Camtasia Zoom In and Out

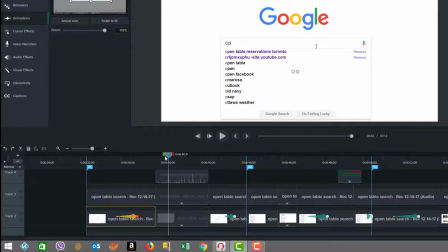(4:09)
And because text entry was slow and takes time, I don't want the user experience to be slowed up. So I actually added a clip speed, and the clip speed can be done, you know, just by doing your right mouse button, add clip speed.
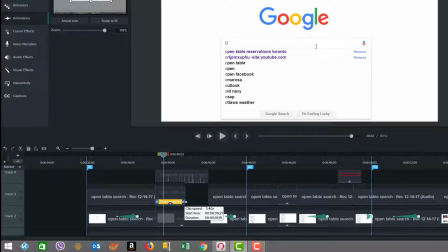(4:22)
But we already have it in here and adjusted. You would just pull the handles forward or back. You know, in this case, we slide left to shorten it. And I've already attuned that. And as you can see, we have a clip speed of 1.94 times. So with the clip speed now, that gets the text in quickly.
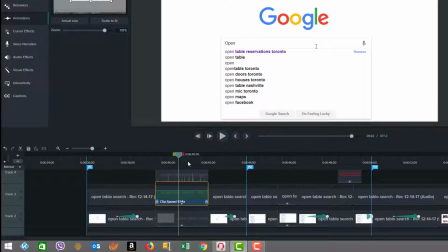(4:40)
And that's why I had to split this section, was so that the clip speed would only be applied to that. Now we continue forward. And you see the clip speed is no longer a factor because we finished the text.
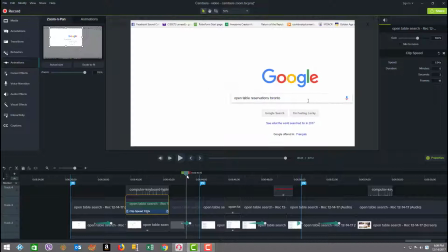(4:54)
But now, after the person pressed entry on the the Google search input, we get back search results. So what I did this time was a pan.
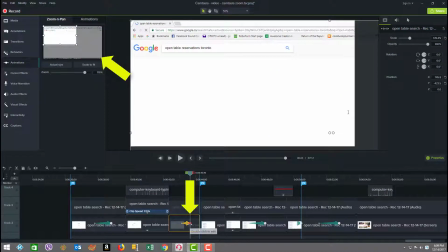(5:04)
You can see now if I go to the end position of this animation in the zoom and pan work area here, you can see that the rectangle is in the top left corner.
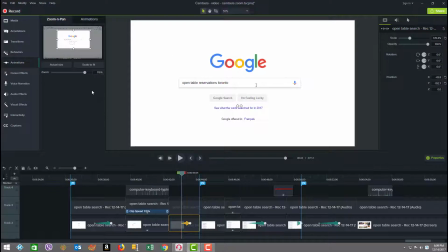(5:18)
If I go to the beginning of it, it's in the position that it was where we did our zoom in originally. And again, I'll go to the end. So see that? So we've actually in that cycle we're panning over to that position.
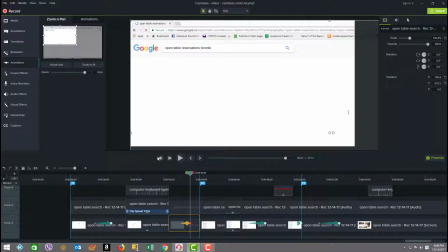(5:31)
And when that pan is executed, we are now moving forward, and then you see there's our search result. And by panning over and keeping it zoomed like that,
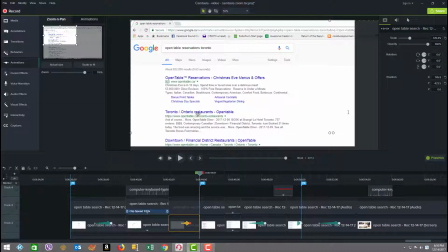(5:44)
you can see that we have a lot of the text filling up most of the screen, not the big white space that was there in the original. So again, the pan is very easy to achieve. I could do a pan anytime if I wanted to add one here. Just move the playhead to where I want to go, and I can slide the box,
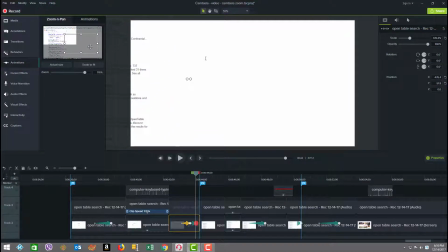(6:02)
and it'll move it, as you can see the red bubble showing down below where the keyframe is. And if I wanted to zoom it at the same time, I could change the zoom, you know, and move it around to where I want. And then that would be the pan, but we don't want it.
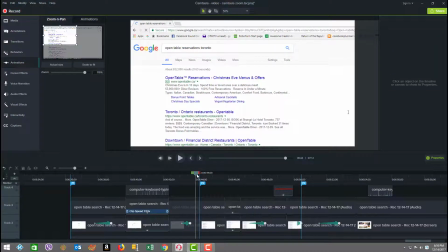(6:19)
So we're going to delete it and just continue on with what we have. Okay, now on to part two.
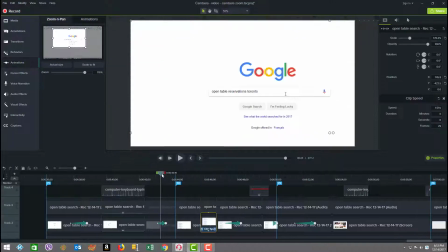(6:25)
Okay, so here we are coming to part two. As I already said, we did the pan over to get to the point where we were going to have the display of the options on the search come out.
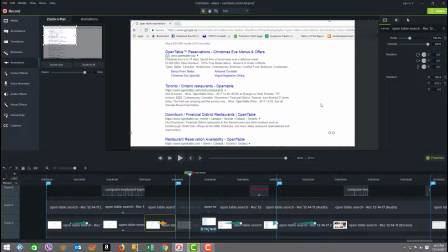(6:36)
And now as we scroll down, you can see the scroll has started, but then look, I hit a split. And the reason I introduced a split here was because the speed of the scroll was too slow, and I didn't want that to be awkward for the user.
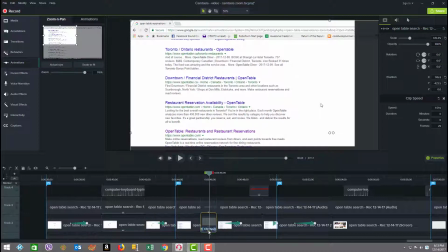(6:50)
So we added a clip speed in here, as you can see, and the clip speed has to be in both clips. So as you can see, it's in both the screencast camera piece as well as the visual piece.
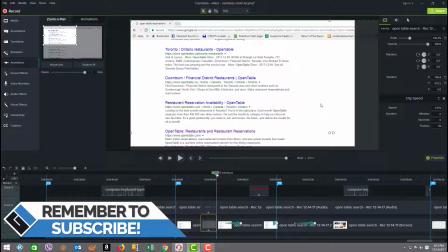(7:04)
So they're both there. But my camera face is not on screen, so you don't see that part.
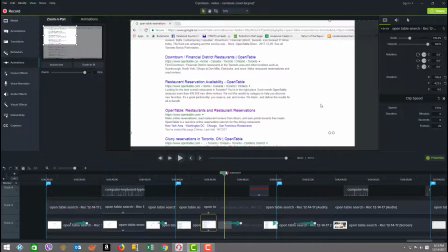(7:10)
We just have it there. Then as we continue, now we go into a zoom in. And if you see in the top left corner at the beginning, top left corner here in the zoom and pan, we have the rectangle there in the top. And then at the end of the keyframe here, we did a pan to move down.
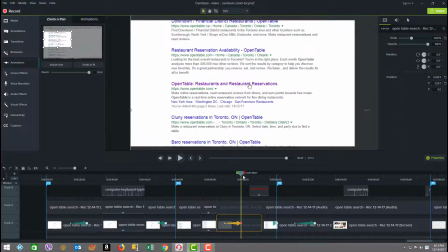(7:29)
In other words, to zoom in a bit. So we actually change the size of the zoom, which is like a pan as well as zoom in. So both were done. It's considered a pan and zoom when you're changing the size of the rectangle here and you're zooming in. So as you can see nicely now, we have our choice selection on screen.
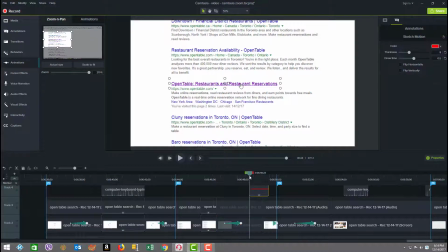(7:49)
And as we scan a little further, we added a sketch motion draw box, which is an annotation. So if you went here under annotations, here are the sketch motion draw boxes. And we just used this one here and brought it down to our timeline. That's what's up here. And the sketch motion draws.